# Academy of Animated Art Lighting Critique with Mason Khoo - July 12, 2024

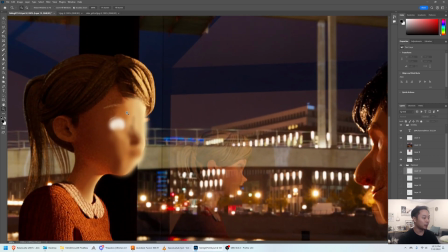[12:19]
So this is a paint over, a very rough paint over of the face, and you can kind of see,
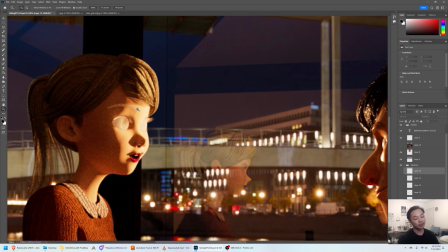[12:28]
right here you have, if you squint down, it's almost just a two-tone face, right? It's like the highlights and the shadows and nothing in between, and it's looking like your key light is very hard. It's either a very small source or it's a directional light that the angle is very small.
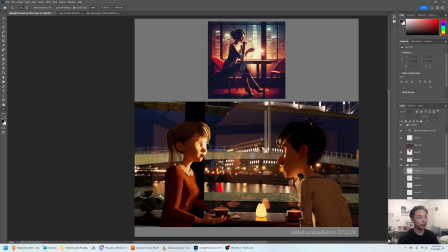[12:49]
And for a scene like this where it feels romantic and it feels sort of, like they should be having a good time,
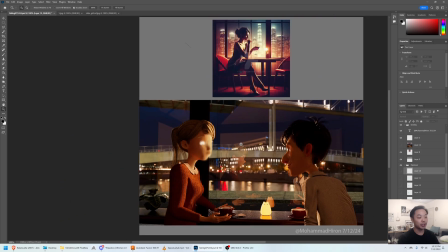[12:58]
I think it would benefit you to soften out those lights, right? So make that light bigger,
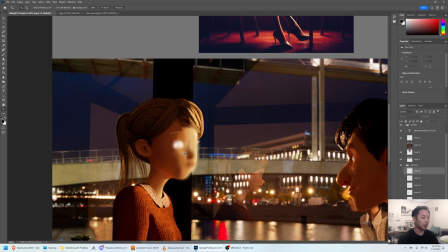[13:06]
kind of use the wrapping principle to sort of soften out the transition between light and shadow.
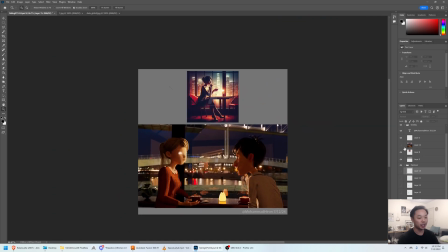[13:13]
Hopefully you get the idea from this. If you squint down, and I did a mosaic of this, you can kind of see,
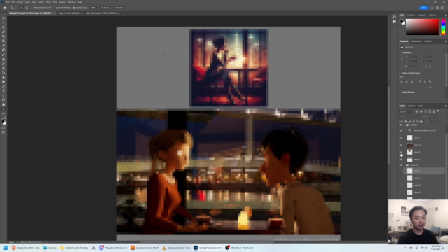[13:21]
it feels a lot more natural, like this. So yeah, and then I kind of painted out his chin. I think he's getting a little bit too much bounce. It almost looks like it's from the coffee. So it's a little odd here.
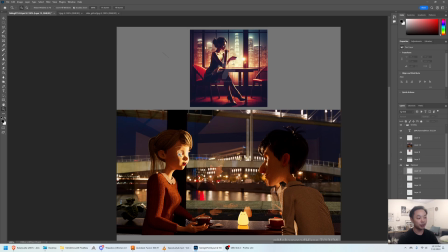[13:37]
I think, you had a great idea of moving the camera and moving her so that she's the focus of the shot, and I think it really works. And maybe, you can afford to sort of lose some of the light on him and just get that nice rim that you have,
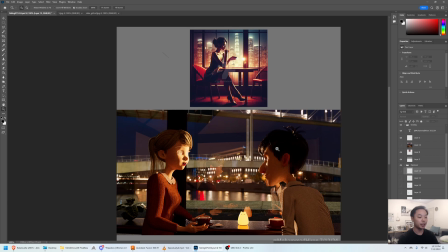[13:55]
and just play him, a little bit down so we're looking over here. The other idea is that you could lose the background a little bit more and have the light motivated from the candle or this little cat.
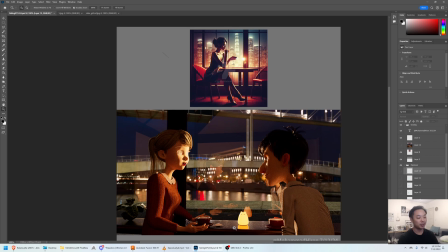[14:16]
I think people cheat all the time. They'll motivate lights from, like, brighter lights from smaller light sources than would actually give off that amount of energy.
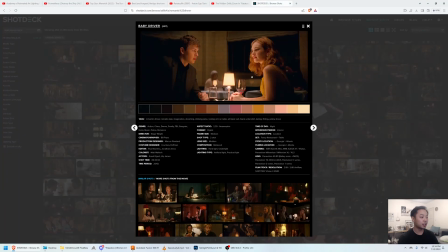[14:26]
But there's this shot from Baby Driver, which is a similar idea. There's no way, I think, there's no way they're being lit by only this light. There's probably lights down here that are helping out this light, but the motivation is this lamp, right? And you can see how nice and soft it is.
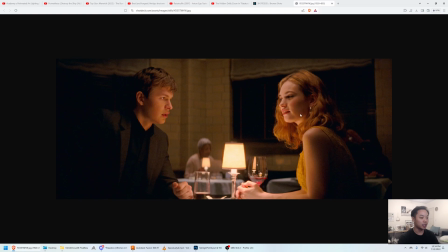[14:46]
This is kind of the wrapping that I was talking about, where, the intensity is more over here and it sort of falls off nicely. You can see on the arm, the gradient is super nice and soft, and it makes them look soft, which I think
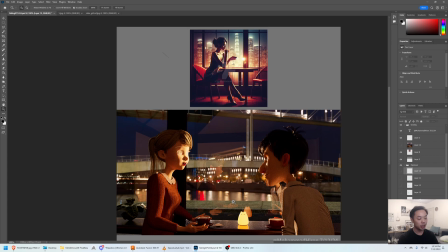[15:03]
hopefully is the point of this image. Um, so you could play it that way as well.
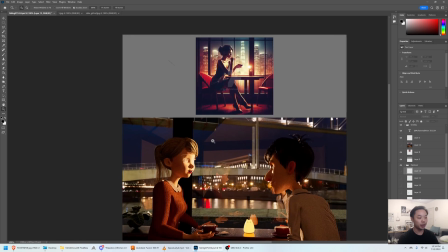[15:09]
It's kind of up to you on what your intention is. If you do go with the idea of lighting them from the environment, from the outside,
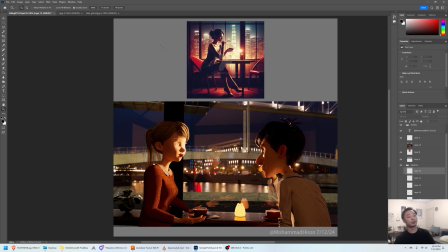[15:17]
I might look at a different background picture because it's just really busy. This one with the bridge and like this vertical um, thing on the bridge and another bridge up here, and there's all these lights over here.
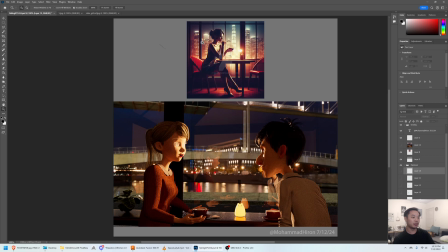[15:35]
This AI image is very clean, the silhouettes in the background, so you're not spending a ton of time with your eye getting lost in like, oh, what is all of that?
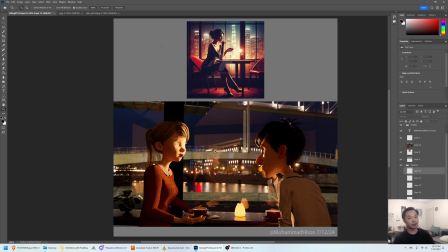[15:47]
You kind of want to just focus on them, right? So I might pick a more graphic background and then maybe play with depth of field to blur it out more, so we're really paying attention to what's going on between these two.
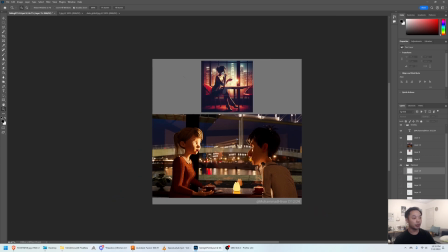[16:01]
And one more thing I wanted to point out was, back to this AI image,
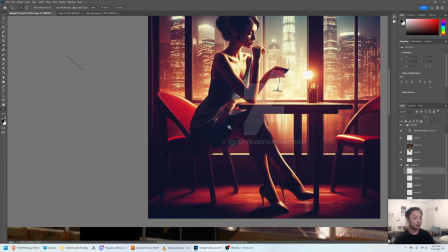[16:07]
something that this is doing very successfully, I think,
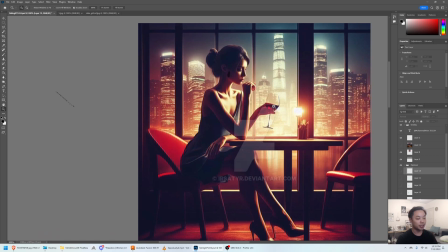[16:11]
is playing with the idea of dark over light and light over dark, right? So you want to be able to read the character. So here you're playing, this dark silhouette, and it's easy.